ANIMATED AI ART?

By now you're probably well aware of the new AI art generator called Midjourney that has exploded in popularity over the past few months. Today we're going to show a quick example of how you compare your Midjourney still images with After Effects to create some pretty cool visual effects.
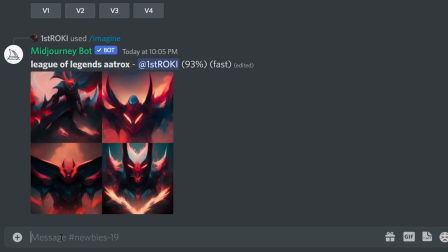First we're going to hop into Midjourney on Discord and type in a prompt that's as descriptive as possible to what we have in mind. In this example I'm thinking a mythical Pandora-like landscape with waterfalls,
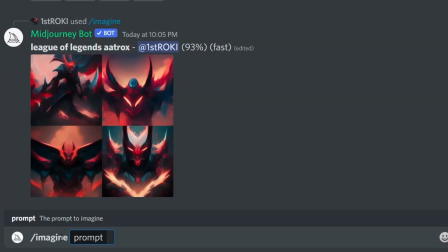so I'll type slash imagine to open a prompt dialogue, and then I'll type something like avatar,
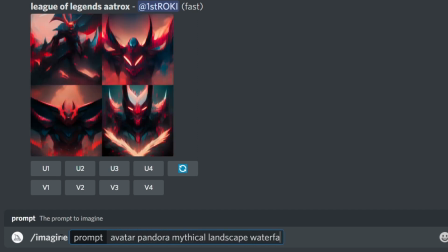pandora, mythical landscape, waterfalls, extraterrestrial, cinematic,
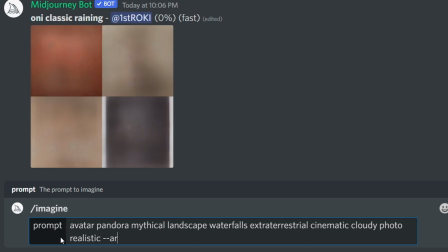cloudy, photorealistic, space, dash dash, ar, space, 16 by 9 for the aspect ratio and hit enter.
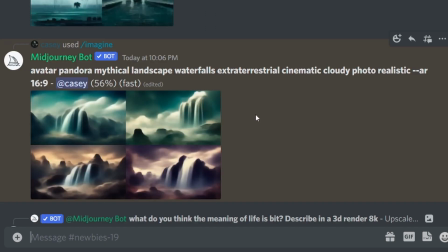Midjourney will start generating us four versions of what it thinks we're looking for and you'll more than likely need to do this process a few times with different prompts to find something that you like.
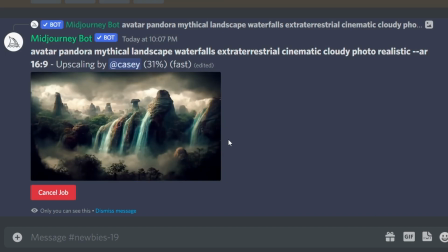Once you have it you can hit the upscale button and the bot will upscale the resolution for you. Next we'll hop into After Effects and create a comp and title it main.
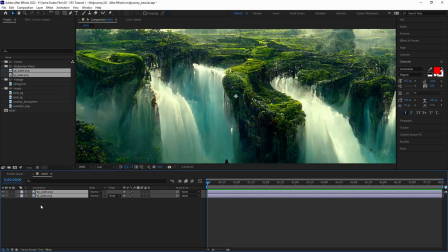For this effect we generated two plates, one for the background and one for the foreground.
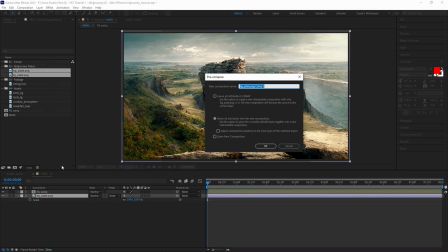Then make a pre-comp for each plate calling them background comp and foreground comp respectively. Next we'll go into the background comp and drag and drop in our waterfall overlay.
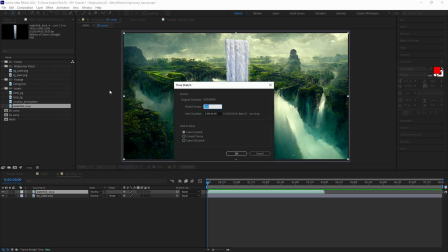For this we're using a waterfall asset we got from Production Crate. Right click and go to time and time stretch to slow down the speed of the clip and add frame blending to smooth it out.
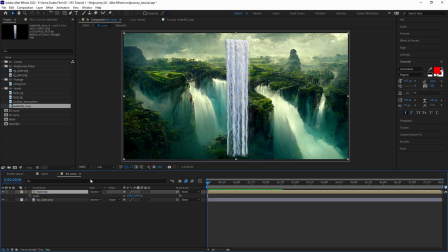After After that we'll pre-comp the waterfall layer and call it waterfall. With scale and position we'll place the layer over one of the waterfalls in the scene.
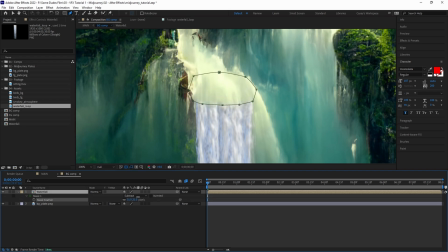Mask around the top of the layer and add a good amount of feathering to smooth the transition. Add a soft light blending mode to blend better with the background plate.
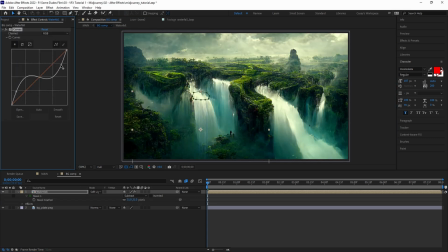Then you can use the curves or lumetric color effects to further tweak and color match with the plate.
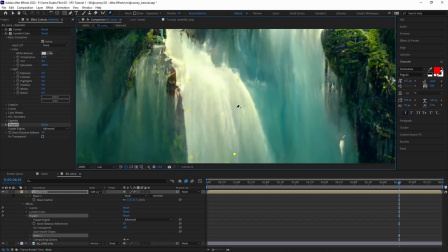Next we'll use the puppet pin tool to shape the waterfall with the waterfall in our image. You could also use the mesh warp plugin to get the same result.
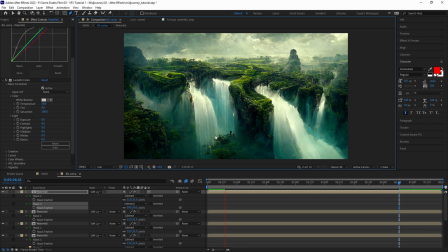Mask out any obstructions that are in front of the waterfall and feather, then simply repeat the process for all other waterfalls in the scene.
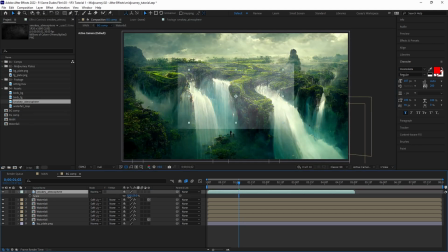To add a touch more realism, we'll grab our fog layer that we also got from ProductionCrate and add some low forming moisture to the scene.
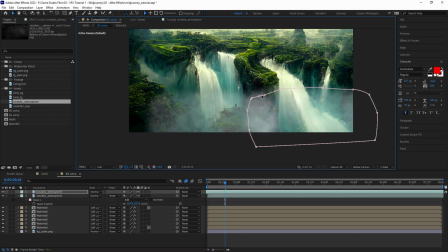Like the waterfall layer, scale and position the fog to your liking, mask and feather, and tweak the mask shape until satisfied.
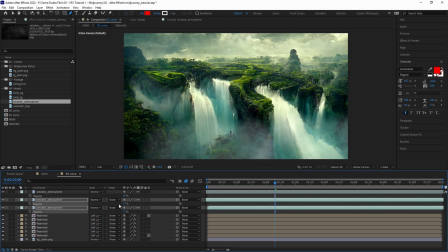Adjust the layer opacity down and use curves for color matching if needed. Next we'll jump into our foreground pre-comp.
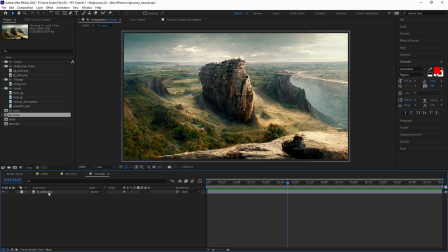For this image, all we want is the rock cliff in the foreground, and for this example, we want it flipped, so right click, go to transform, flip horizontally.
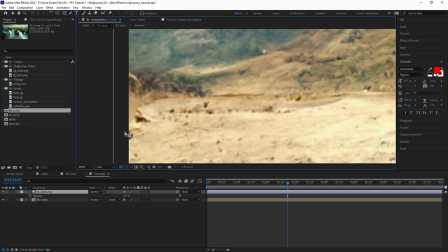Grab the background precomp and place it under the foreground plate for composition referencing. Mask out the rock cliff and add a slight touch of feathering, about 2 pixels is all we need.
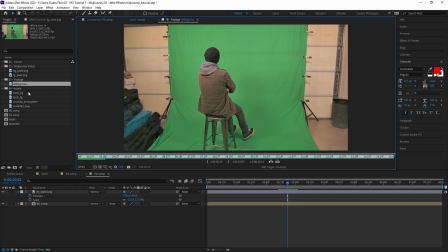Then scale and position to taste. For this we wanted a bit of humanity, so I filmed myself on a green screen to comp into the scene. Grab the green screen footage and drop it into a new comp and rename it to keyed.
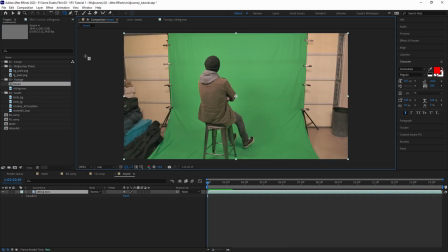We don't need all this extra space since I'm not moving around in the frame, so we'll click the region of interest button,
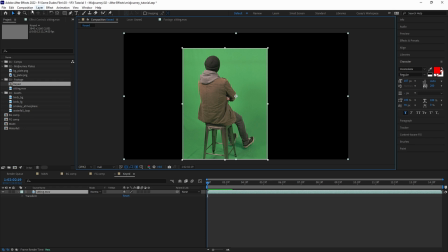select only the area that we want to keep, then go up to composition and choose crop comp to region of interest.
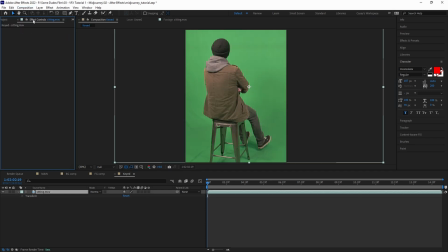This will adjust the pre-comp size down to only the area that we need.
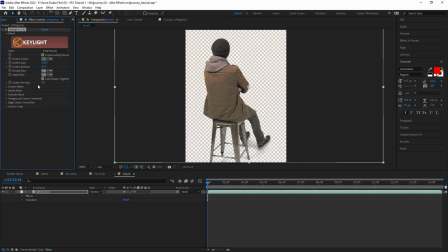Next we'll key out the green using key light, select an area of green close to the subject and set the view to screen matte.
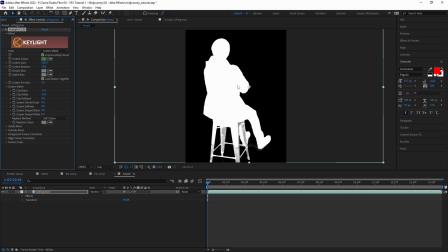Adjust the clip black and clip white until the subject is pure white. In this case the stool isn't perfectly keyed, but that's ok because we'll mask this out anyway.
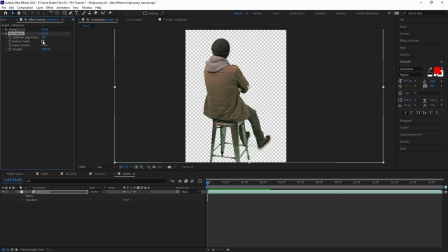Set the view to intermediate result and then add key cleaner to clean the edges and advance spill suppressor to remove any green spill.
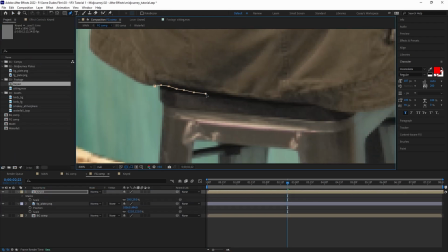Next add the keyed pre-comp to the foreground comp. Mask out the stool and add a touch of feathering then scale in position on top of the cliff edge.
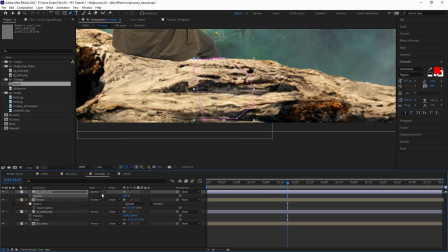Duplicate the foreground layer and mask around the leg and then place above the keyed layer. Then we'll add a bit of shadow to better ground the subject into the scene.
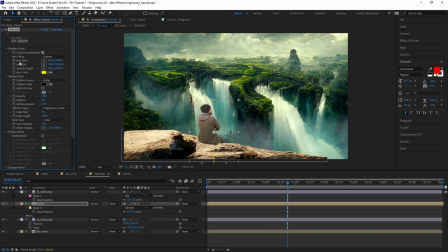In our case we're using the Red Giant VFX Shadow plugin for a quicker result. Now, unfortunately, the images that come out of Mid Journey aren't yet the best resolution, so there are some discrepancies between my camera footage sharpness and the images. We can add a touch of unsharp mask to the rock cliff layers to try and help sharpen it up, but not too much.
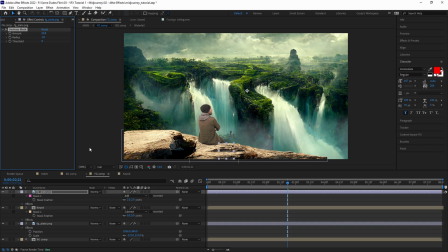Hopefully, Mid Journey images have better resolution as time goes on, but for now, it's still a great tool regardless.
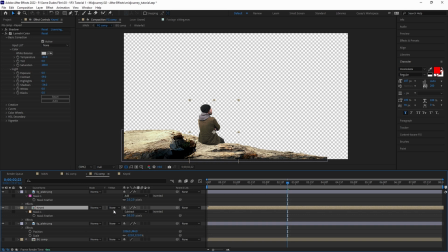Now, we'll finally jump back into our main comp and change both the foreground and background layers to 3D layers.
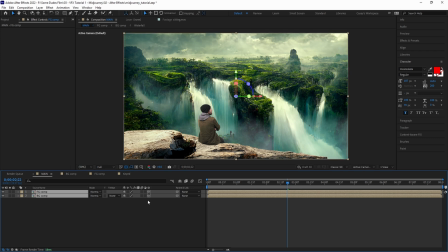This will allow us to scale and position them in 3D space and to add some camera movement in parallax.